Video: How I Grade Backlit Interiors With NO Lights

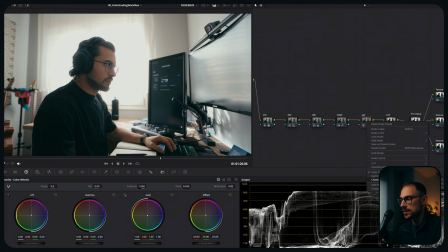(8:19)
And I really like using this technique because then if you deactivate channels 1 and 3, you're deactivating hue and value, you're just left with saturation. So when you go into the primary wheels, you can use lift, gamma,
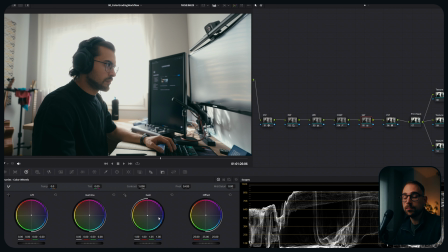(8:35)
and gain to add or subtract saturation and, shadows, midtones, and highlights. And I just love this technique because, I typically just go and add, saturation in the highlights. You can see it's not adding it everywhere, but it's giving that density vibe in the skin tones, okay?
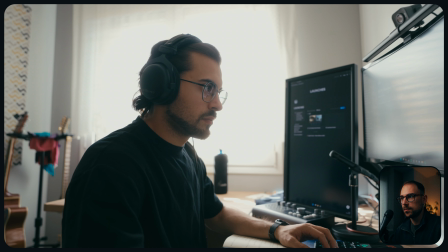(8:53)
So you can just see this, right? This is pretty much where we're standing.
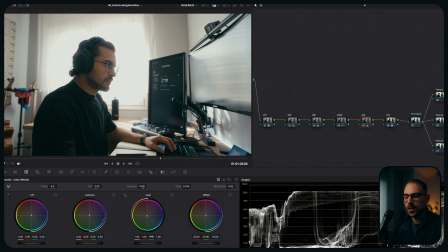(8:57)
I might even lower it ever so slightly, or depending on the time, I might just, increase it ever so slightly, and then I decrease the midtones.
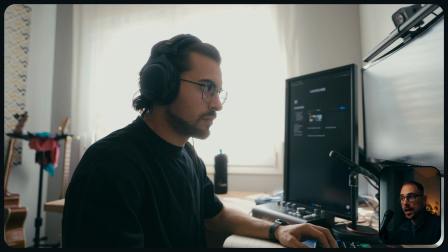(9:06)
So I'm kind of balancing everything out. And honestly, I'm quite enjoying this muted tone, so I won't do too much, honestly.
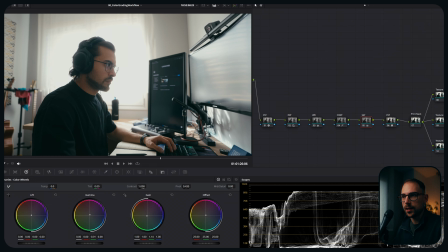(9:13)
I think saturation-wise, we're all right here. I think I'll just keep it at this. And then what I was telling you about, right? The white balance, I think we did quite a good job here. But then if you wanted to shift the tone a little bit, now that you know that the white balance is all right,
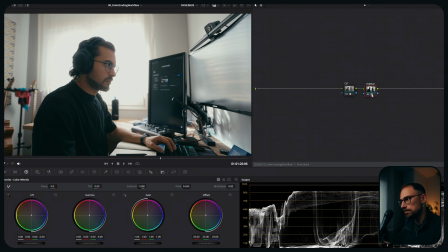(9:31)
you can always enter back into the print stack. And when you get into the Fuji film, you just right click it. You may go into the LUTs, film looks,
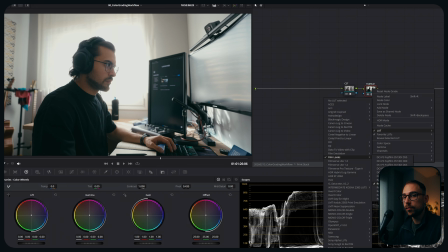(9:43)
and you might be using one of those 3 default Fujifilm film prints that are going on into DaVinci. And you got the D60, the D55, and D65. These are just the white balance options. So you might choose any of them.
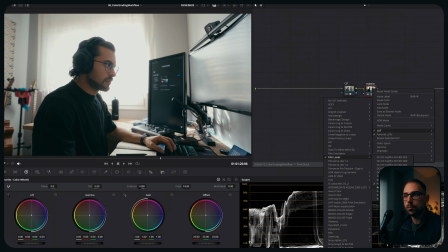(10:00)
So in this case, I got the D60, but if you wanted more blue kind of tone, you could go into the D65, right? You can see how this changes. Or just in case you wanted warmer, you could go into the D55.
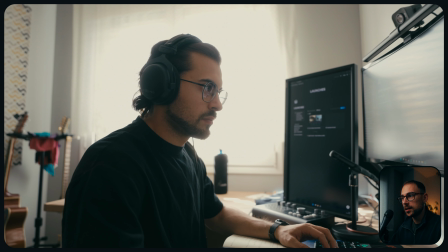(10:14)
Honestly, I'm gonna say I quite enjoyed this look, so I might just keep it for the sake of this one, and let's go with it.
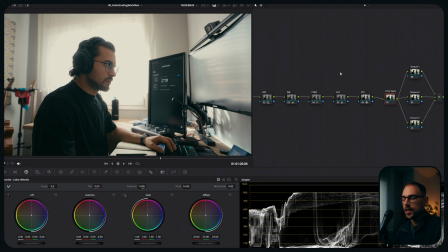(10:21)
And then honestly, it's just about texture and adding a few different things, right? So in this case, you know, I always like to start with some film grain, you know, so I'll just go into the effect and I'll just look for the film grain effect and I'll just pop it here.
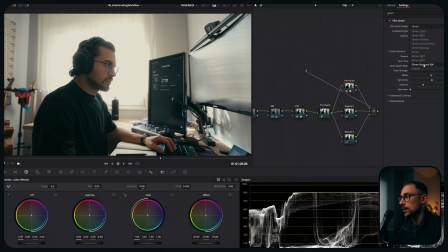(10:38)
You know, you got many different presets. The one I usually like to use is 35mm 200T. And honestly, I'll just go way up because otherwise I don't see what I'm working with.
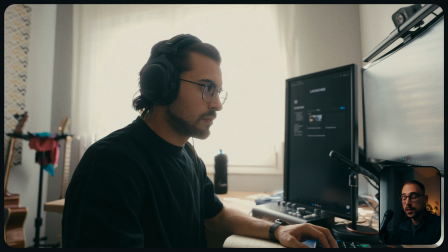(10:51)
So I'll just add it, and you know, you might like this effect, so it's amazing if you enjoy it like this. To me, it's a bit overkill, but I just like to see what I'm working with. So I'll keep it at this.
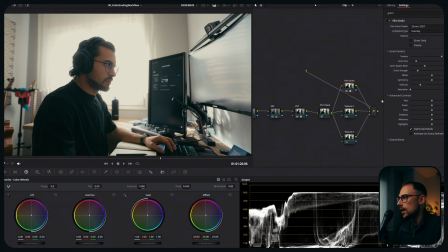(11:02)
You know, usually I'll go into advanced controls,
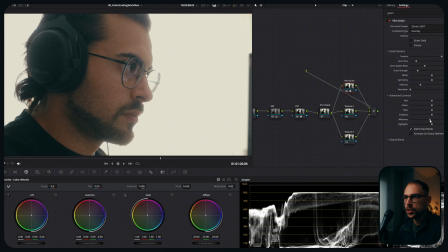(11:05)
I'll zoom into the skin, and I'll just lower the midtones until a point where it doesn't feel like, you know, it's graying all over the skin,
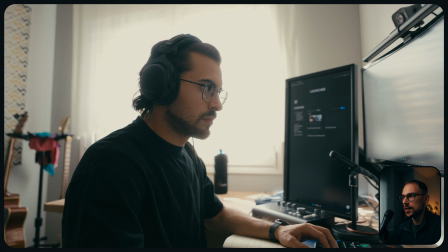(11:13)
but I'm keeping it in the shadows and highlights. So you can see already the difference it's making before and after.
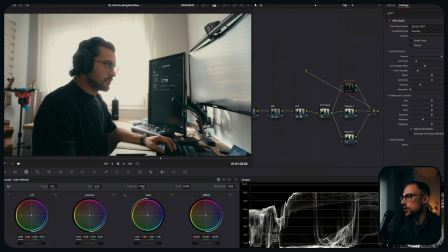(11:20)
And honestly, last thing I might do is just blend it down a touch. Maybe I'll go something between 50 and 80, honestly. So I'll just keep it at this. I think that's good to me. This is the after, this is the before.
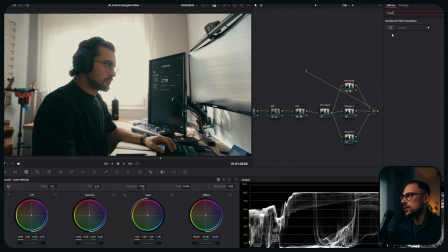(11:35)
Now, once that is done, I'll honestly think about adding some halation maybe. We'll see how this works. So this is pretty much the effect, right?
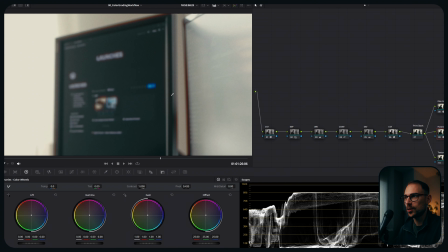(11:45)
It's already too much. You can see it's getting those red outlines in the highlights.
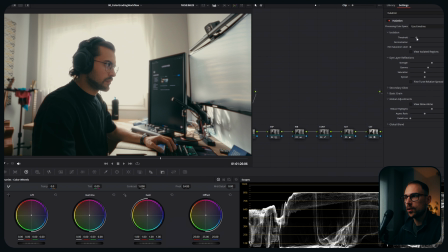(11:52)
So I just want to tune it down so much. So first of all, I might decrease the threshold so it spreads out even better. And honestly, I just don't usually touch any of this unless I want to get rid of, you know, that red glow and that red saturation.
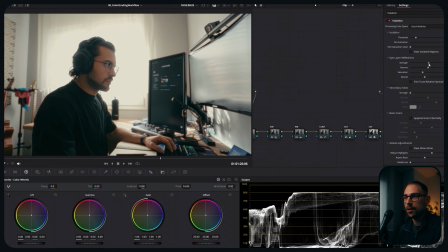(12:11)
In that case, I might decrease saturation or the strength. But anyway, I generally like where it is.